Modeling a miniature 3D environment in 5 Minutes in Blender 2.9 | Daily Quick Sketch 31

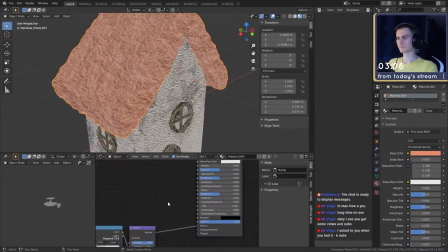246s
I used a bump map that I created myself with a normal texture.
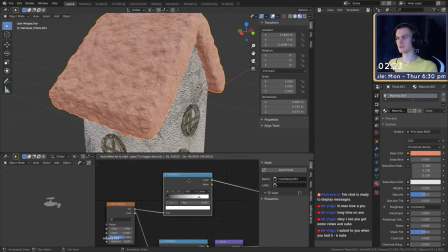252s
Used the same normal texture to create a roughness map for that clay material, and then it's basically all that I did for the house.
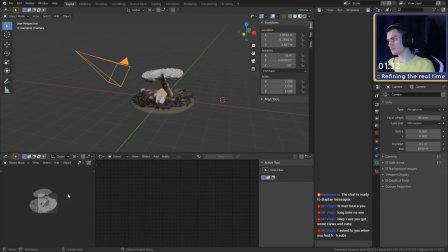261s
I then put the house into the scene. It was almost done, my 30 minutes that I had for my quick sketch.
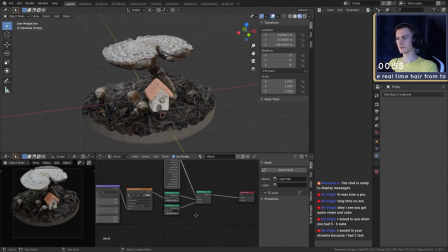268s
I positioned my camera, added a light. First of all, before I did that, I
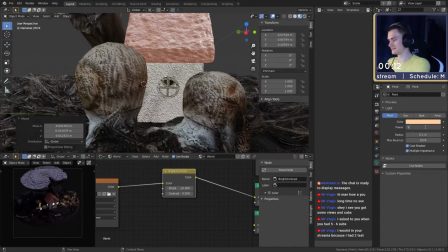276s
adjusted the HDRI lighting because it was supposed to be dark or like nighttime.
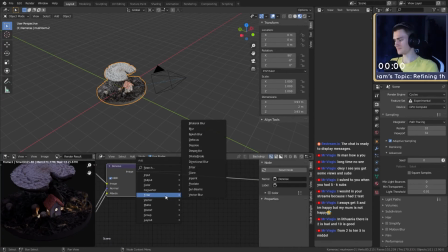280s
I added a light into the house to get this nice focus on the house itself and create a nice point of interest.
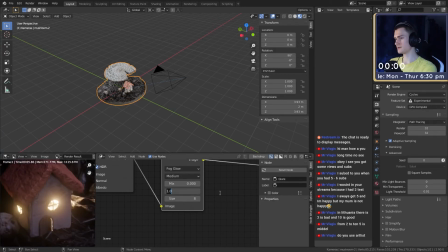288s
Added some more glow using post-production, and then I rendered the final scene. I usually leave my glare filter at a threshold of, I think, roughly 1, and that's basically it. If you have any questions, just hit me up in the comments. If you liked the video, hit the like button. If you didn't like the video, hit the dislike button and tell me what you want to see better done next time, and I'll see you then. See ya.